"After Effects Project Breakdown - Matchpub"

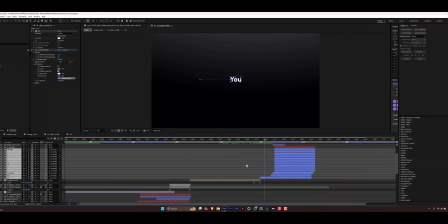So I have my view, just zooming in, and of course you can tell that I use the cartoon mode blur again,
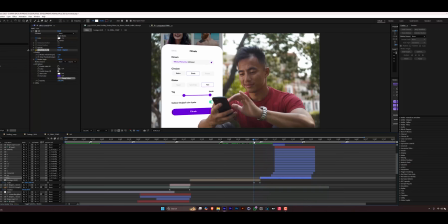and I use this color, and I make sure that color that I use is matching with the brand,
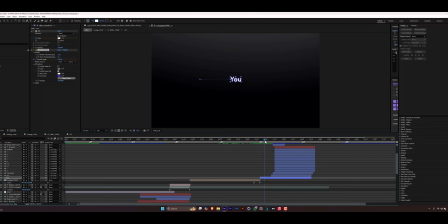and that just gives some really cool effects. So I have just simple scaling animation, position to the side, making sure. I also animated the cartoon mode blur accordingly as well. I animated the color because the color was changing.
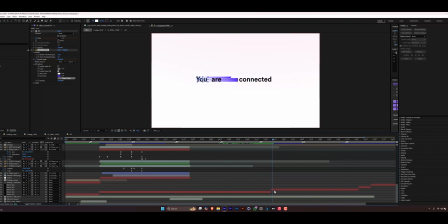As it's changing to black, the background also changes here as well. So this is where the background changed.
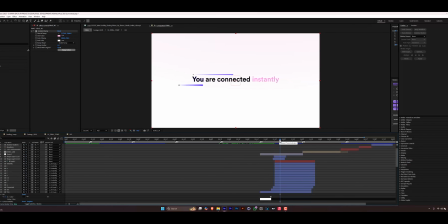Move it to the side, the same thing that I did from the beginning, the same animation here.
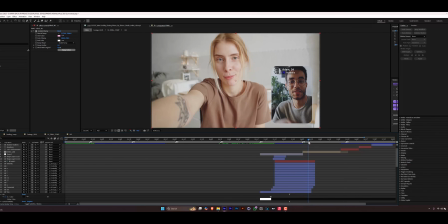I think you guys get the gist here as well. And then I just match cut to this, and this is just simple position animation.
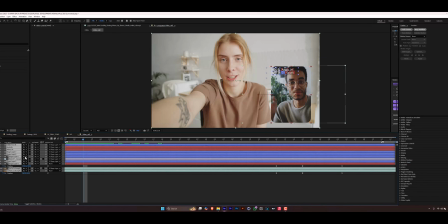So let me also highlight all of this and press U. So nothing much here basically,
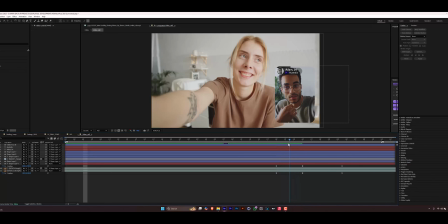until we get to this point where I did some anticipation to the side, because I know I was going to cut to the other side. So anticipation to the side and then go straight to the other side. And also, because I want this to be parallax, so I moved this a little bit further so that it can move faster than the usual.
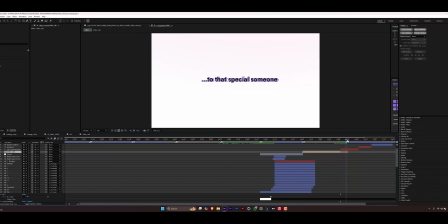And then it now gives me this simple position animation. This time around I didn't even convert to shape, and then just do scale animation to match cut to this.
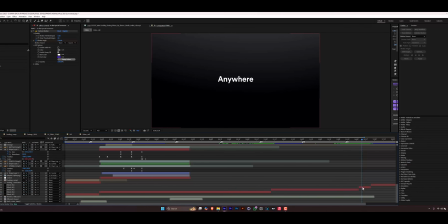Just changing the background as well, which is under here. This is where I might have all my background changed.
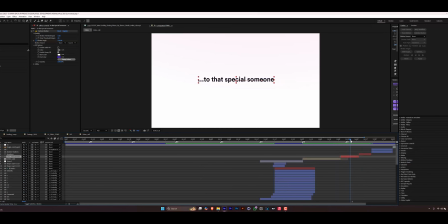So then cut straight to this, just simple position animation with my cartoon mode blur as well. Then this is just a simple switch with the scaling animation. Then anywhere, anytime. The only thing I did here that I feel you may want to know is how I animated this.
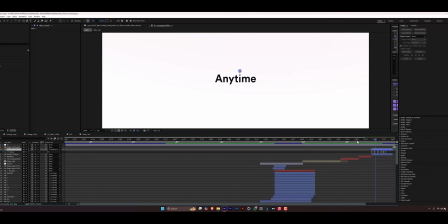It's just simple bouncy animation. If you want to know how to do bouncing animation, I'll put a link somewhere here so you can check it out. That's practically everything, right? And this last scene, I didn't even animate.
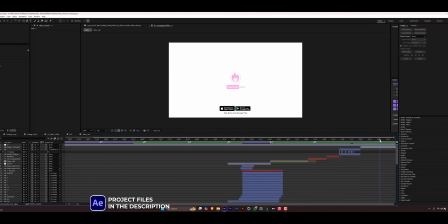It's a footage that was given by the brand, so that's it.
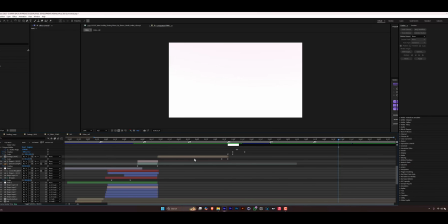So like I said, if you want to really dive in deeper into all of this, the project file will be in the link in the description. Make sure you check it out, and then that's it pretty much. Yeah, I really hope you do enjoy that, and if you do, make sure you of course click on the thumbs up button there, which is the like button. And if you are new to my channel, make sure you do subscribe. What are you waiting for, right? And lastly, of course, the project files in the link in the description. Yeah, I'm just really glad you can make it to the end of the video. And if you still want to dive in deeper into other projects, you can check the link somewhere. You'll see the next video you are meant to watch. And that'll be all, and take care. See you in the next video.